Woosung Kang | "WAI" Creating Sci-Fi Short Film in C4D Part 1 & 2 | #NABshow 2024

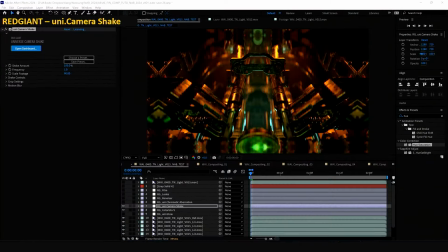Okay, so let's go back to
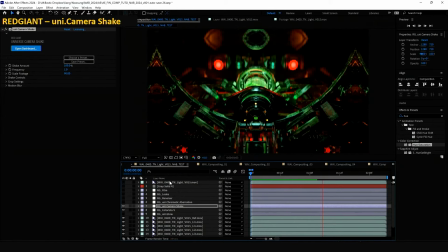another scene here, and I want to show you how I did the camera shake in After Effects, not in 3D.
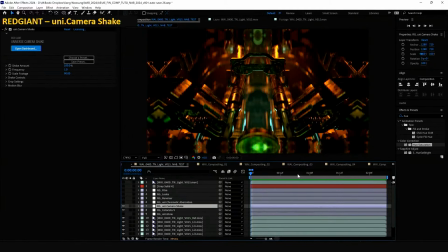So maybe this is too much, like wobbly, because it's default setup,
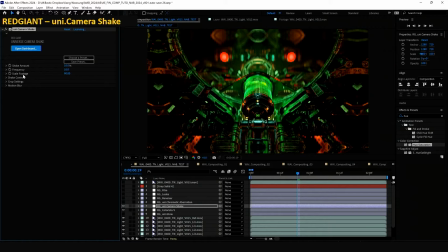but we can go down 10 and frequency higher, scale footage, maybe just 100%. So with this number,
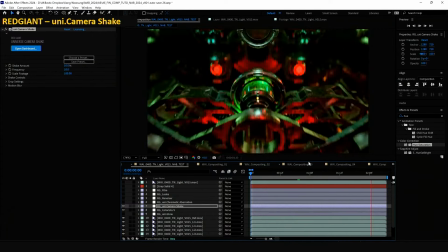it gives really cool additional vibration that gives extra secondary detail on top of
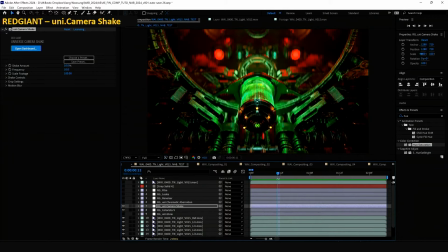3D dynamic camera. So I love this one, but I don't want to overuse. I'll just use it when the capsule stops. So let's just say camera shake when the capsule stops.
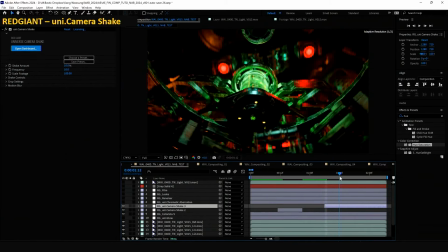So I'm adding only the moment when the capsule is stopping.
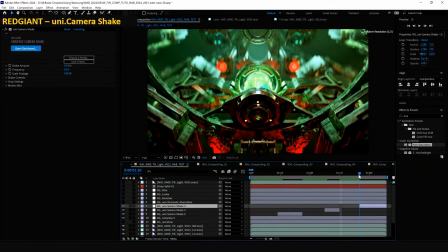So okay, maybe this one here.
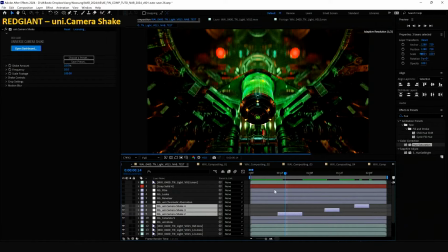All right. So as you can see, we get pretty cool extra detail on top of it.
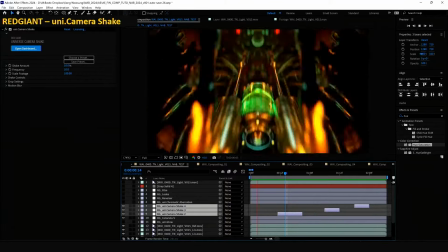So this is one tip I wanted to show you. And let's go to chromatic aberration.
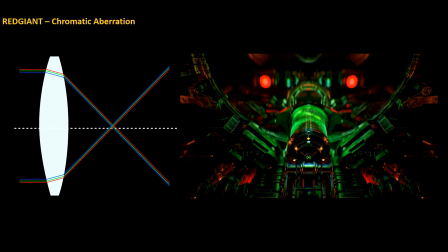So chromatic aberration is an optical phenomenon where the light is dispersed, causing the color to blur or distort. So when the shooting with a real lens, chromatic aberration often appear at the edge of the screen due to the lens refraction.
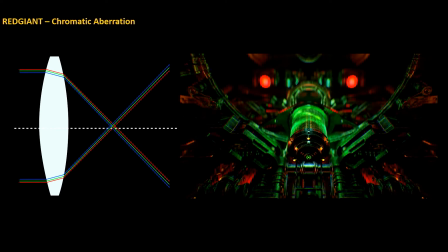So by applying this imperfection into CG, we can achieve way more realistic cinematic look.
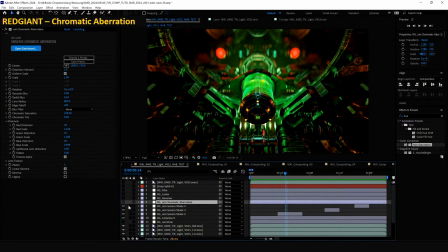So here we have After Effects, and we can see the default setup. It's pretty strong. It's too strong to use it as it is. So I'm going to kill the, let me see, I think we can kill the distortion amount for this.
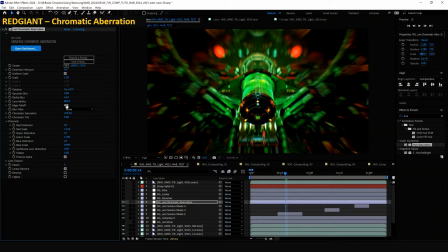Yeah, and then even we can kill the radial blur. Yeah, right here. So, but still we have tiny bit of the offset chromatic aberration on the edge, and even I'm reducing a little more here.
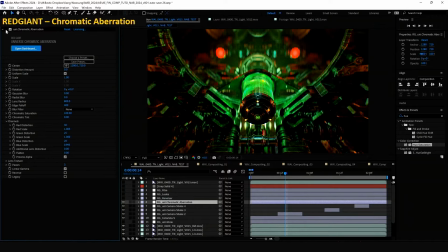So we get just a little bit of extra detail. Maybe it's hard to see, but you can feel it. Yeah, so that amount is actually the key of when you're applying some effects.
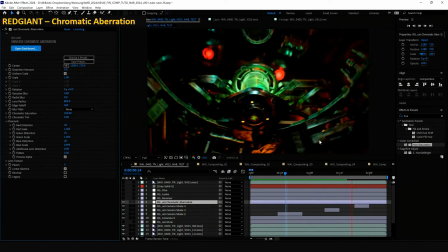Don't overuse, just use it so like the actual lens would does.
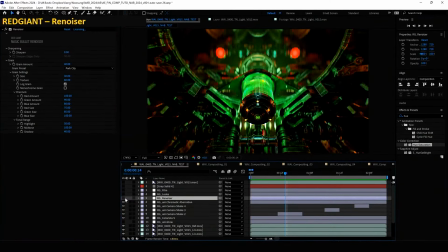Okay. And then we have a renoiser. So renoiser is really good for adding the grain and noise animation.
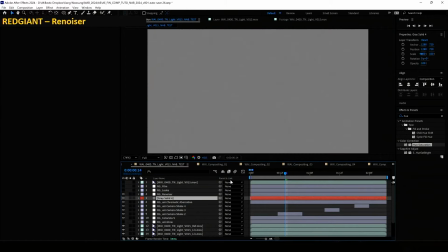So I'm going to show you how it works. So maybe because it's streaming, it might be hard to see, but there's a noise animation going on here.
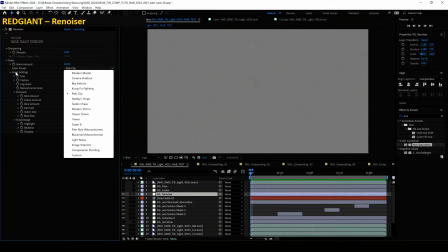And the good thing about it is you can change the preset. Maybe we can go with the cool name Kung Fu Fighting.
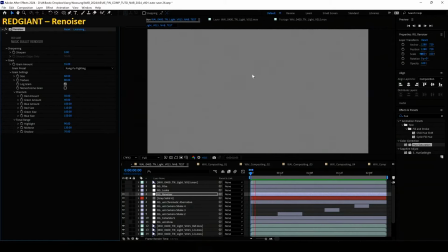And yeah, we have a little bit stronger noise going on here, but
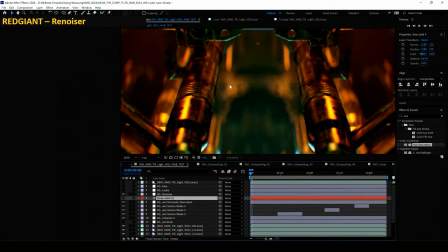yeah, let's just scale it up so you can see better those noise details.
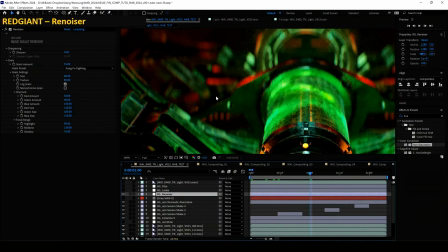So to achieve the film look on CG, adding this like detail noise is really helping. So I really recommend just try out some noise preset in here
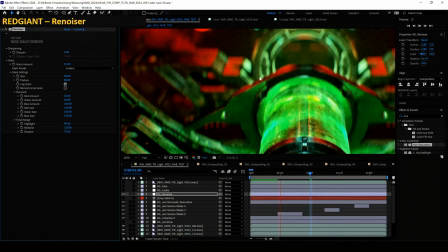and just change the number here so you can achieve really good film look for your own project.
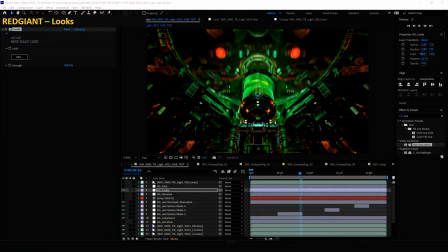All right, so next one is looks, and maybe you already know looks because it's really popular one because it's almost like
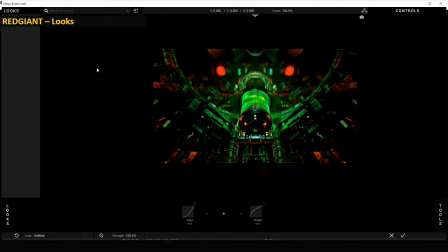all-in-one package that you can do almost everything like chromatic, noise, and even this one has I think it's gonna load it up the preset.